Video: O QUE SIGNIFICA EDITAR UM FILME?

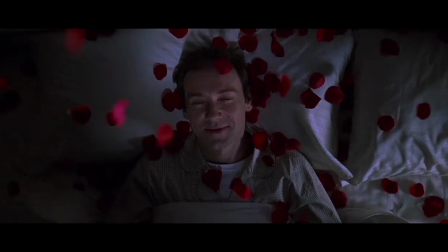0:28 Como tratar da solidão em um filme?
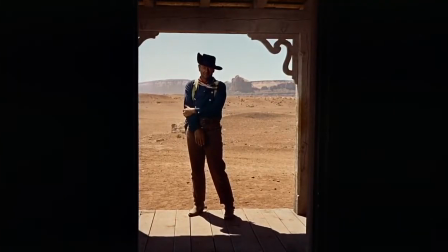0:32 Você faz com um plano aberto que mostra um homem envolto pela escuridão, com um deserto queimando em suas costas?
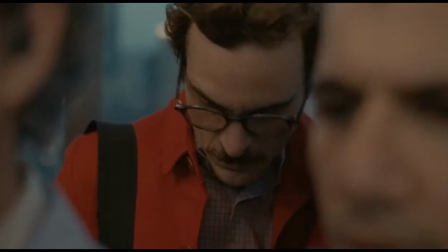0:40 Ou um plano mais próximo de uma alma solitária e desconectada com o mundo que o cerca?
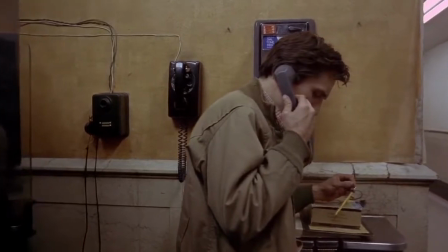0:45 Ou quem sabe o objeto é tão cheio de solidão que até a câmera decide se afastar dele?
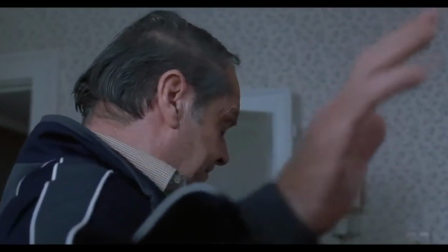0:53 Quando pensamos em solidão no cinema, pensamos em cenas longas,
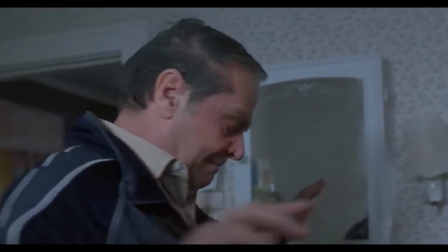0:57 silenciosas, que refletem, de certa forma, a tragédia da solidão.
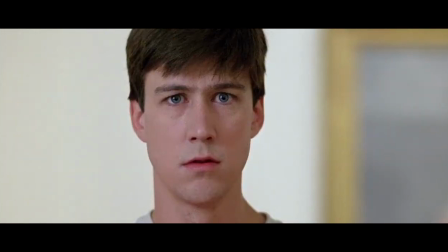1:03 Eu quero falar sobre uma abordagem diferente, que aparentemente a animação sabe fazer perfeitamente bem.
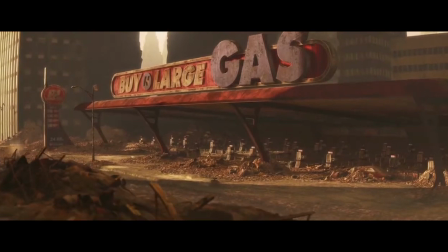1:11 O início do filme Wall-E é uma lição de como tratar a solidão de forma não convencional,
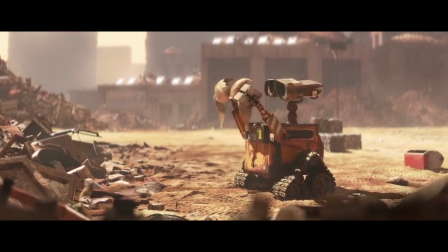1:18 com humor e coração. Uma lição perfeita de como montar uma sequência de planos.
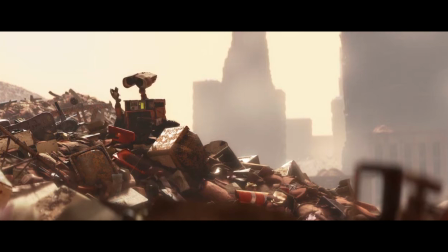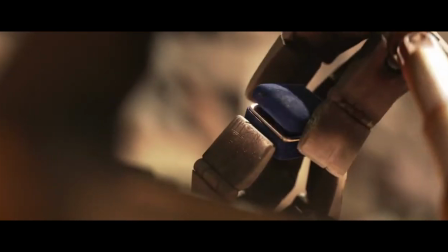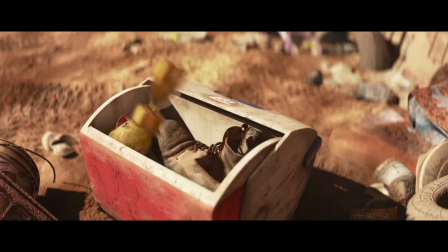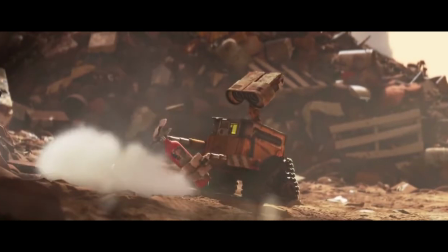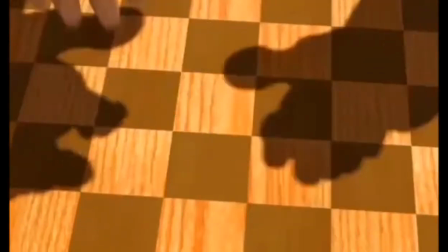1:59 A Pixar já havia feito isso antes no curta de animação Gary's Game,
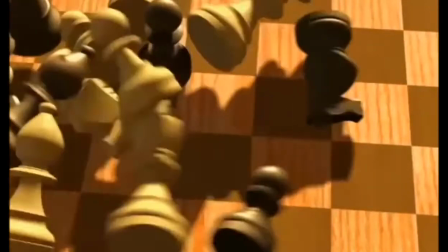2:04 onde o tema solidão vira uma poesia cinematográfica.
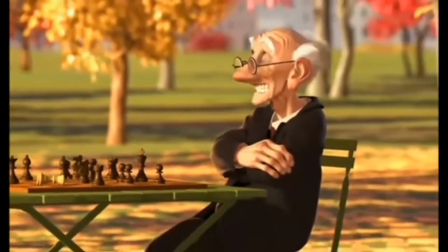2:10 Mas antes de analisarmos como eles fizeram isso, nós temos que entender algumas coisas primeiro.
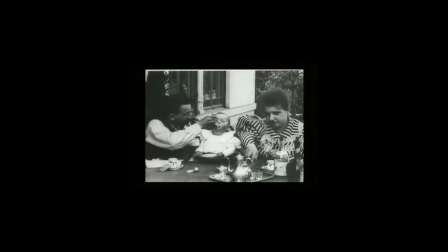2:16 Alguns chamam os irmãos Lumière de pais do cinema. Eu não acho isso justo.
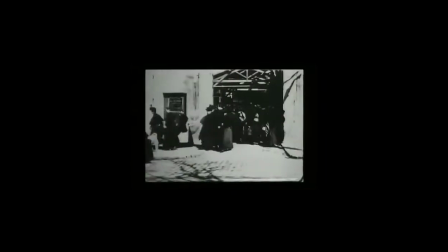2:22 Eles inventaram o cinematógrafo, mas nunca conseguiram ver além da inovação científica. Para mim, ser pai é mais que simplesmente conceber.
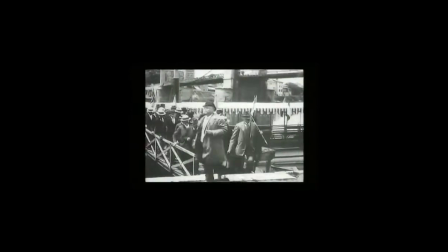2:37 Ser pai é cuidar, educar. E por isso, para mim, o pai do cinema é russo e ele se chama Eisenstein.
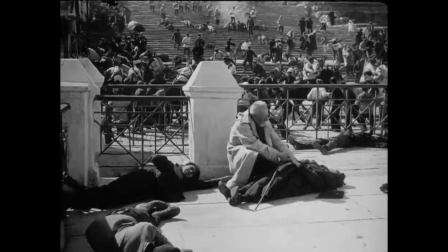2:50 Eisenstein foi o primeiro a entender que planos e enquadramentos deveriam ser planejados com antecedência para que,
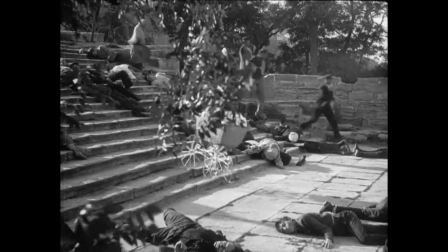2:58 uma vez colados, eles tivessem seu sentido amplificado ou, quem sabe, até mudado.
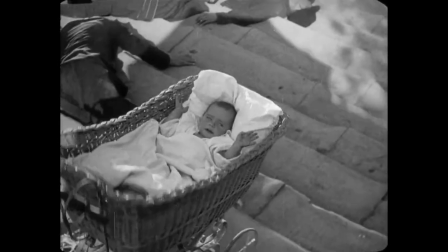3:06 Ele foi o primeiro a plenamente reconhecer a natureza da edição.
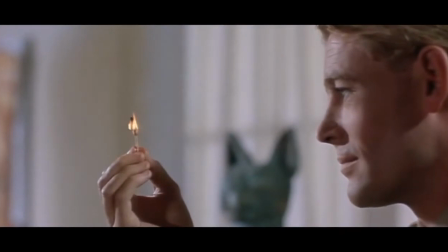3:15 Mas para entender o que é a natureza da edição, precisamos refletir sobre a arte em geral.
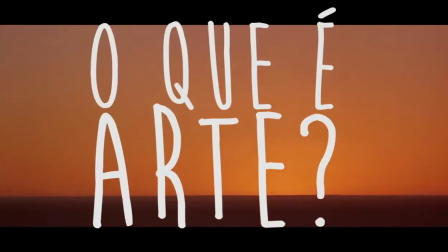3:22 E no fim das contas, o que é arte? O cinema é conhecido como a sétima arte.
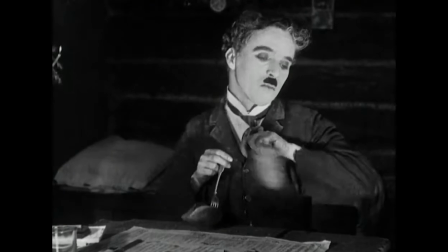3:31 Pare para pensar nisso um pouco. A sétima arte do homem.
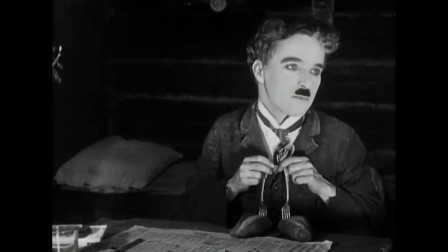3:37 Isso tem peso.
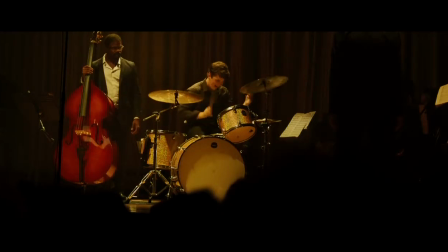3:39 Constam nessa lista música, artes cênicas, teatro e dança, pintura,
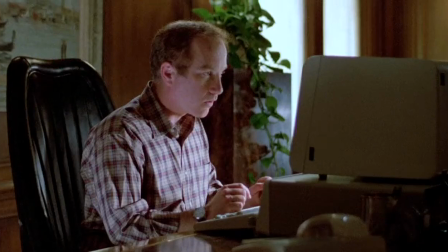3:46 arquitetura, escultura, literatura, além de fotografia e arte sequencial.
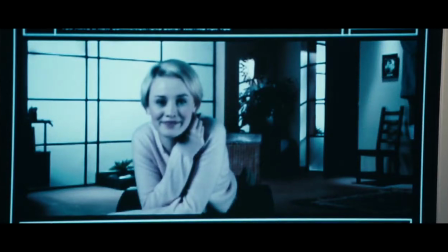3:54 É lógico, então, assegurar que o DNA da arte é algo que a gente possa encontrar em todas essas artes.
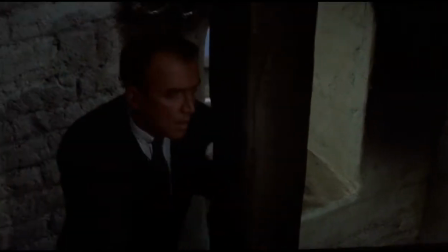4:02 E qual é esse elemento? Se olharmos bem em seu cerne, arte é comunicação.
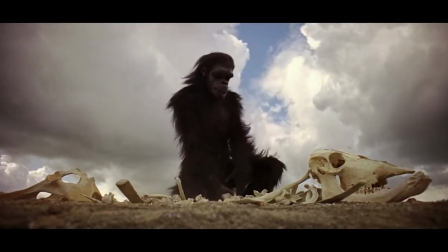4:11 Arte é uma forma de se expressar, de dizer ou expor uma ideia ou sentimento.
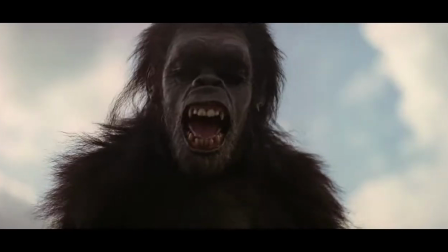4:19 Ou seja, arte é linguagem.
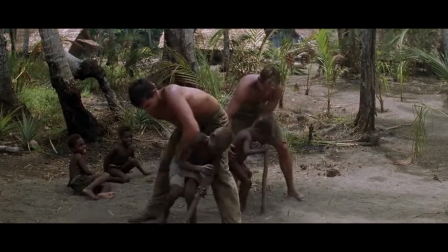4:34 E linguagem é um dos três pilares que sustentam o homem como o conhecemos.
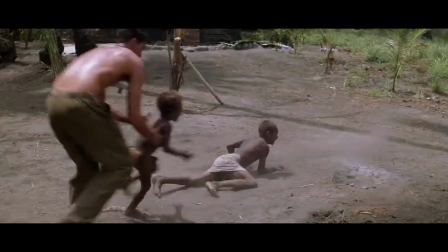4:40 Temos o corpo, a representação física.
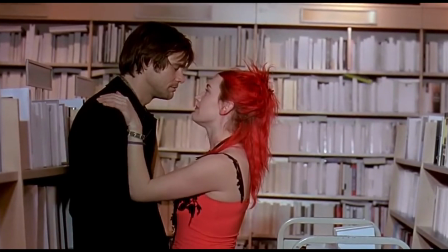4:44 Temos a mente ou a alma, a representação do não tangível.
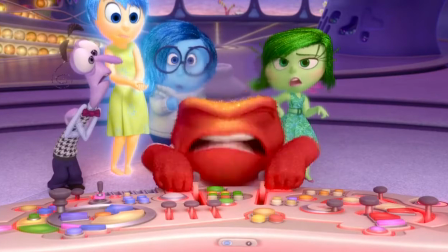4:49 E temos a linguagem, a forma de se representar o físico e o não físico,
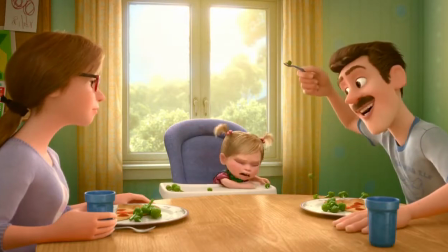4:56 o tangível e o não tangível.
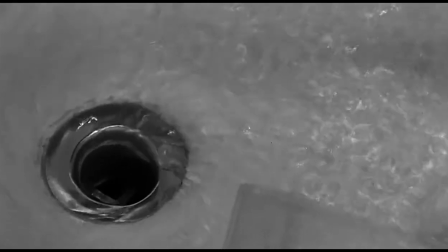5:00 E se arte é linguagem, o cinema, então, é uma língua.
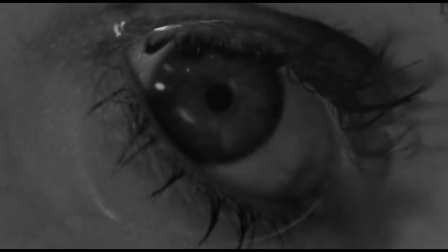5:07 Uma língua assim como o português, o inglês e as libras. Eu gosto muito dessa analogia.
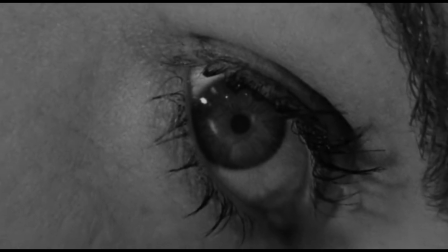5:14 As imagens capturadas pelas câmeras são as palavras que preenchem um grande dicionário da língua cinema.
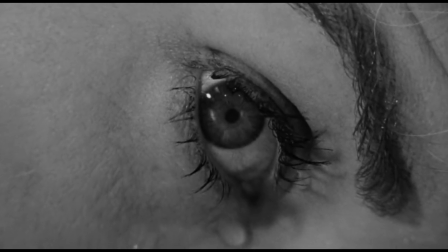5:21 O que tornaria a edição, então, em orações.
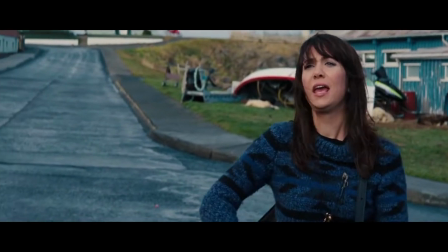5:26 construções que encadeiam palavras para que sentidos e ideias sejam comunicados.
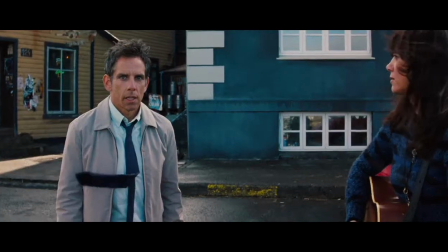5:32 Essa analogia é boa. Porque o que é que toda oração precisa para ser uma oração?
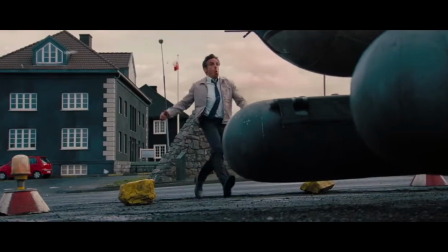5:42 Verbo. Ação.
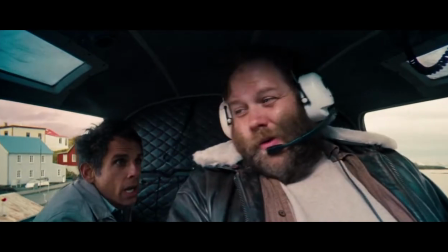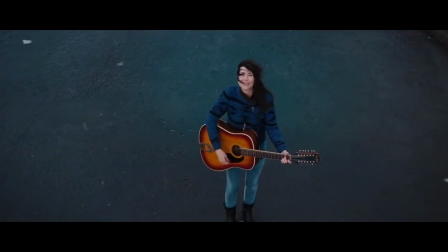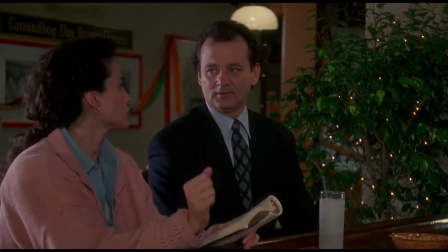5:59 Uma das bases de construção de qualquer língua é a repetição.
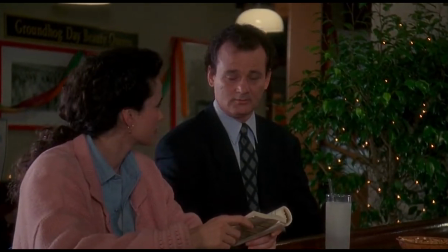6:04 O português, como língua, seria inútil se o objeto usado para se sentar fosse chamado de cadeira hoje,
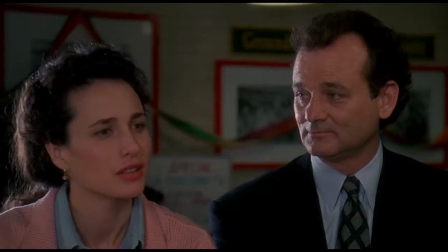6:12 flabusqueta amanhã e tsuk-uk depois de amanhã.
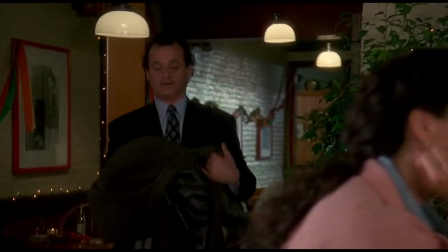6:18 Repetição é uma constante de qualquer língua.
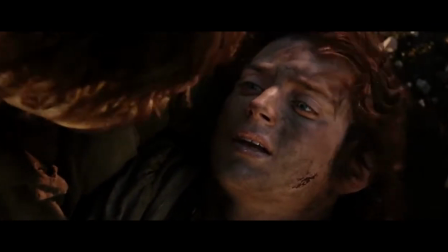6:22 Por isso, no cinema, close-ups precisam ser usados em determinados momentos.
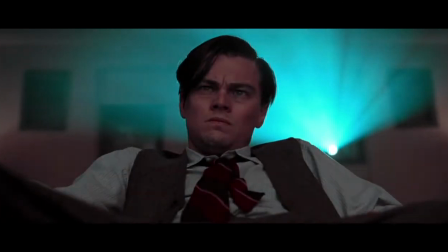6:28 Filmes duram entre 90 a 120 minutos e todos possuem alguma imagem na tela, mesmo que seja uma tela em preto. Essas são as regras. Essas são as repetições.
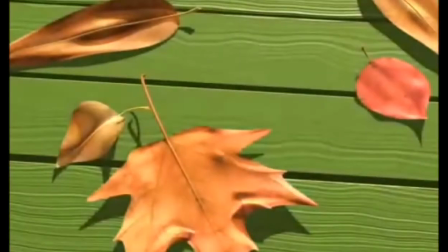6:43 Tudo isso eu digo para que a gente possa apreciar em sua plenitude uma cena que usa a repetição como uma forma de contar a história.
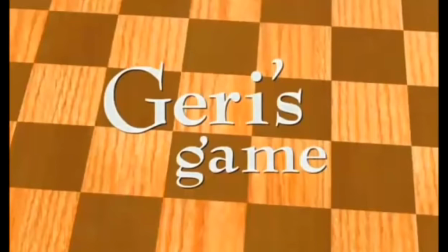6:52 E nela, a gente aprende como a repetição trabalha para uma boa comunicação, uma mensagem sem ruídos.
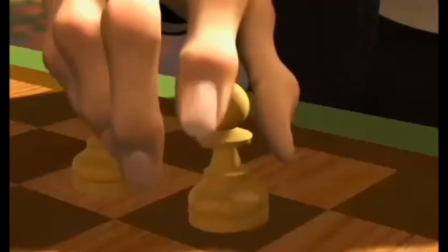7:01 O início do filme é uma apresentação. Vemos que um jogo de xadrez está sendo montado.
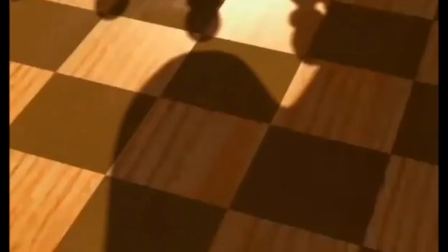7:08 Os planos são fechados e a gente não entende ainda do que se trata o jogo.
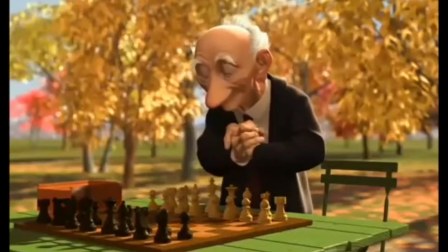7:14 Vemos o velhinho Gary e ele se senta, pronto para jogar.
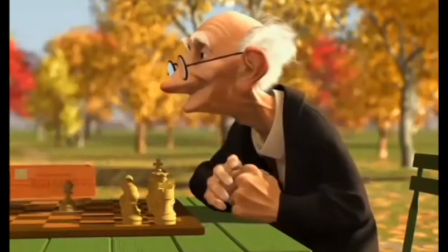7:26 O filme toma seu tempo e o primeiro movimento é feito. O plano se abre e vemos que ele está sozinho.
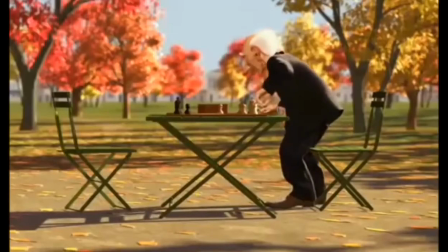7:35 Ele tira o óculos, vemos ele andando de um lado para o outro,
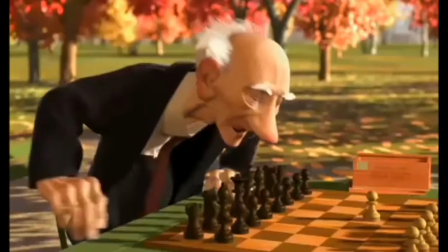7:43 até que ele se senta. Ele age,
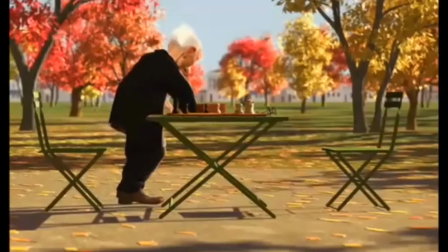7:50 se levanta e volta.
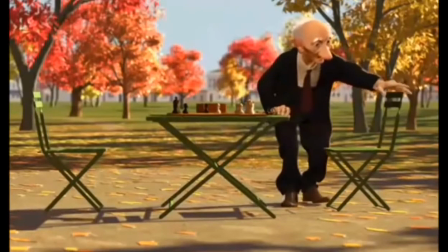7:54 E a gente vê a cena toda, todo o movimento dele voltando.
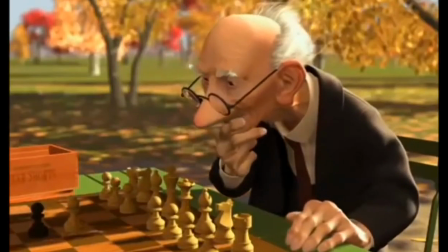8:01 Ele coloca o óculos e age a segunda vez.
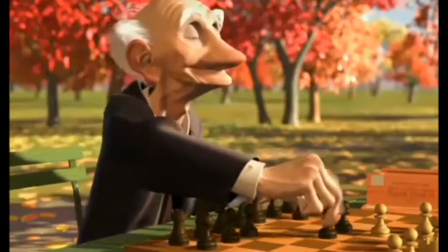8:08 Vemos ele levantando, vemos ele sentando. Vemos ele levantando, vemos ele sentando.
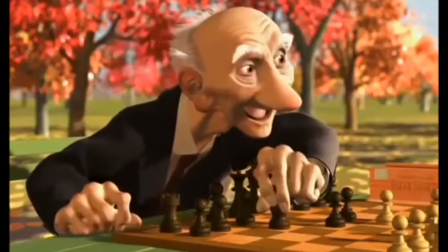8:14 A cada desses momentos dessa edição, a gente vê menos ação acontecendo. Até o momento em que a gente não precisa mais ver nada.
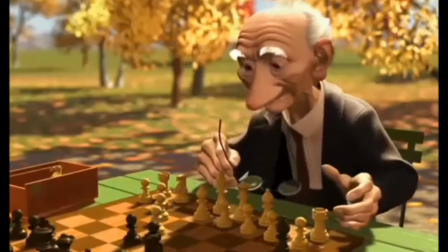8:23 A gente já entende. A gente já domina a forma desse filme. Eu amo editar, é o meu ganha-pão. E vocês têm que entender que edição e cinema andam juntas.